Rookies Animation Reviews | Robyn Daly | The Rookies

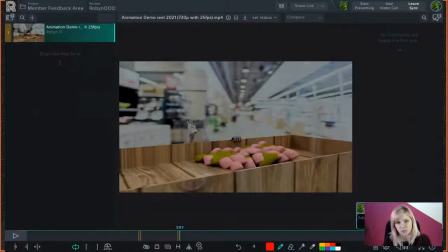(13:12)
This hand also, it doesn't really feel like it's bearing his weight right now just because of the way that they're posed on the edge there. It's almost as if the nails are against the edge of the thing and it just doesn't feel like a natural weight bearing,
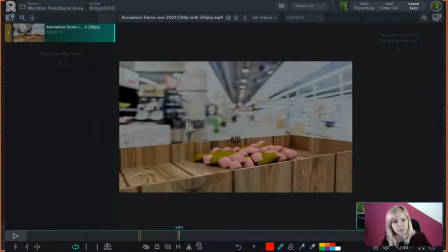(13:29)
you know, clasp on the edge of something. If you're going to be pulling your body weight up on that, I would just re-examine that pose a little bit more there as well.
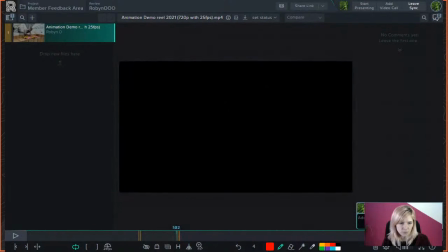(13:44)
As he pulls himself up,
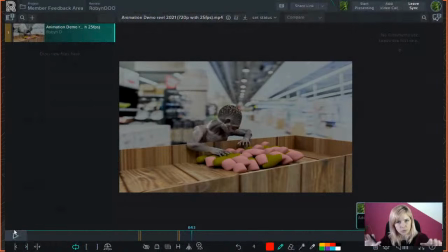(13:45)
you also don't get the feeling of him using his upper body strength and his arms to pull himself up. So I'm not sure if there's like a step or something there, because I also noticed like now he's quite high up.
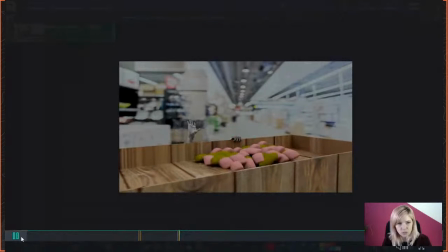(13:58)
So it seems like there's a step, but then we're missing just some indication of that really,
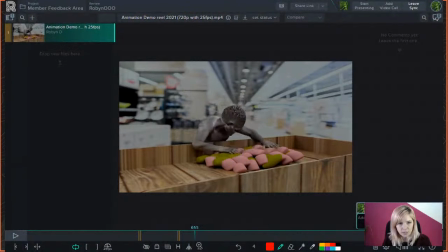(14:05)
because he sort of smoothly comes up here and it's not really a movement of one leg up onto a step, pushing yourself up and then the other leg coming up, you know, as it would be if you were climbing up onto a step that has a ledge on top.
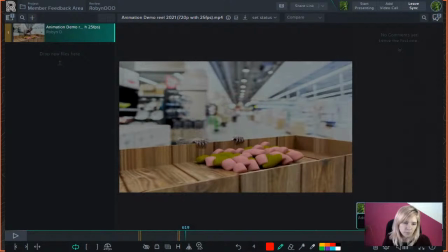Also, as he pulls himself up here, it just doesn't feel like there's very much weight on his hands at all. And he lets go way too soon of the edge.
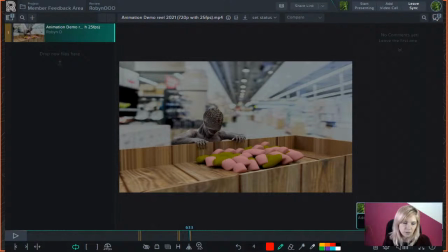(14:43)
Even if his feet are on something, at the moment he's not fully extended standing up, so he'd still have maybe one leg on the ledge, one leg off, or he's still crouched on the ledge. So he's not fully balanced on that ledge, if there is one. I'm not sure, I'm just guessing here.
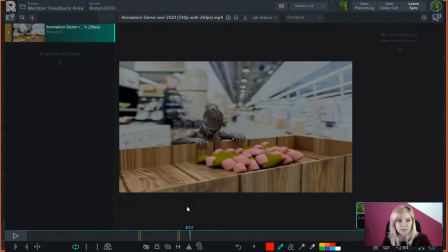(15:00)
So he would still be needing to have a lot of weight on his hands and fingers at that moment there, and then he just sort of lets go. So I would just keep his hands holding on there a little bit longer, you know, until he's fully steady on his feet, because yeah, he's still stepping up, you know, and he's not, I mean,
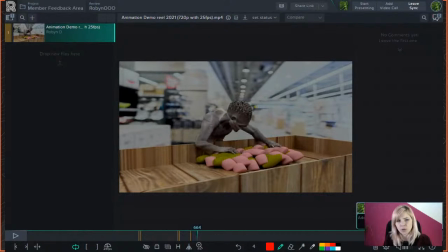(15:18)
he could fall backwards at any moment. I'm a little bit worried about him, his safety. So That was a joke, by the way. I don't care about the safety of this toe-looking man. He needs to moisturize.
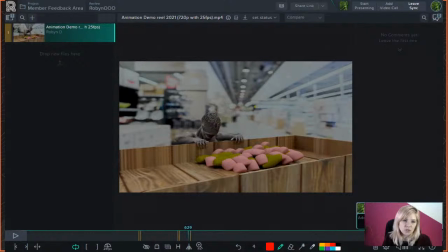(15:32)
But he needs to definitely be holding on a little bit longer over there, and just, always be aware of where the weight of your character is. What is supporting your character at any given time? Is it realistic?
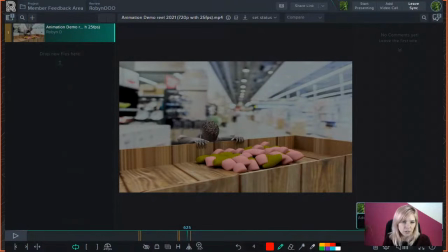(15:45)
Does it make sense? Because right now it should be your hands that are bearing the brunt of his weight, and they're just sort of like quitting their job right there to start looking at these little sweeties or whatever they are. So keep him holding on a little bit longer, and also offset them a little bit more.
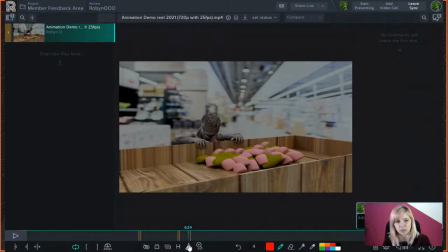(16:04)
They are slightly offset, but I would keep one holding on quite a bit longer while the other one reaches forward to start looking at the stuff over there.
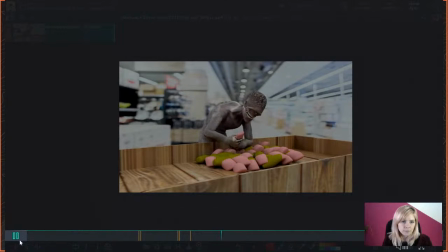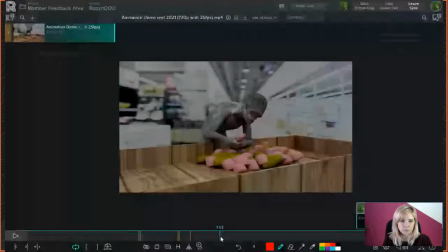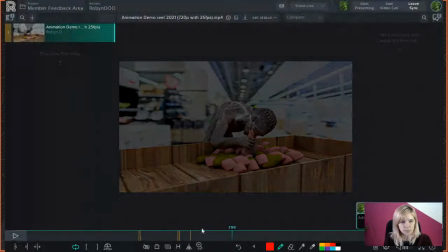(16:28)
That's really cool.
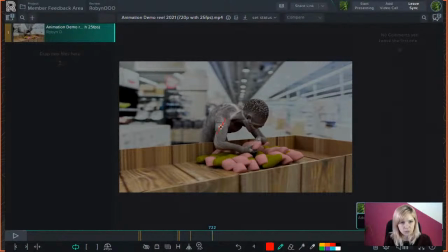(16:32)
I would have his elbow come in a little closer to his body, like more that way. It just seems a little unnatural with how far out it's jutting. It's almost at a 90-degree angle with his shoulder.
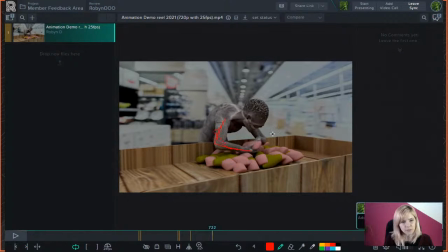(16:47)
Yeah, it's definitely a little too far forward elbow there. Even this one here should come in a little bit more.
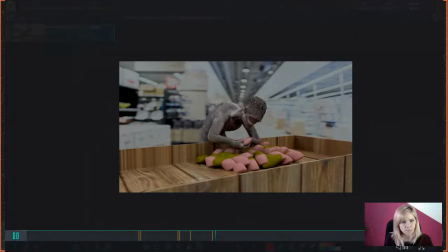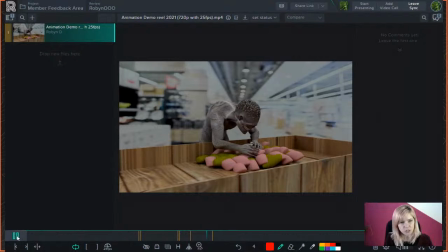(17:04)
That transition of the hand position over there as he's feeling, and then they very quickly go under. I would just smooth that out a little bit more as well. Put in a few more keyframes. Just be careful also over here of the hand going through the thing. So it's going through the little, what is it?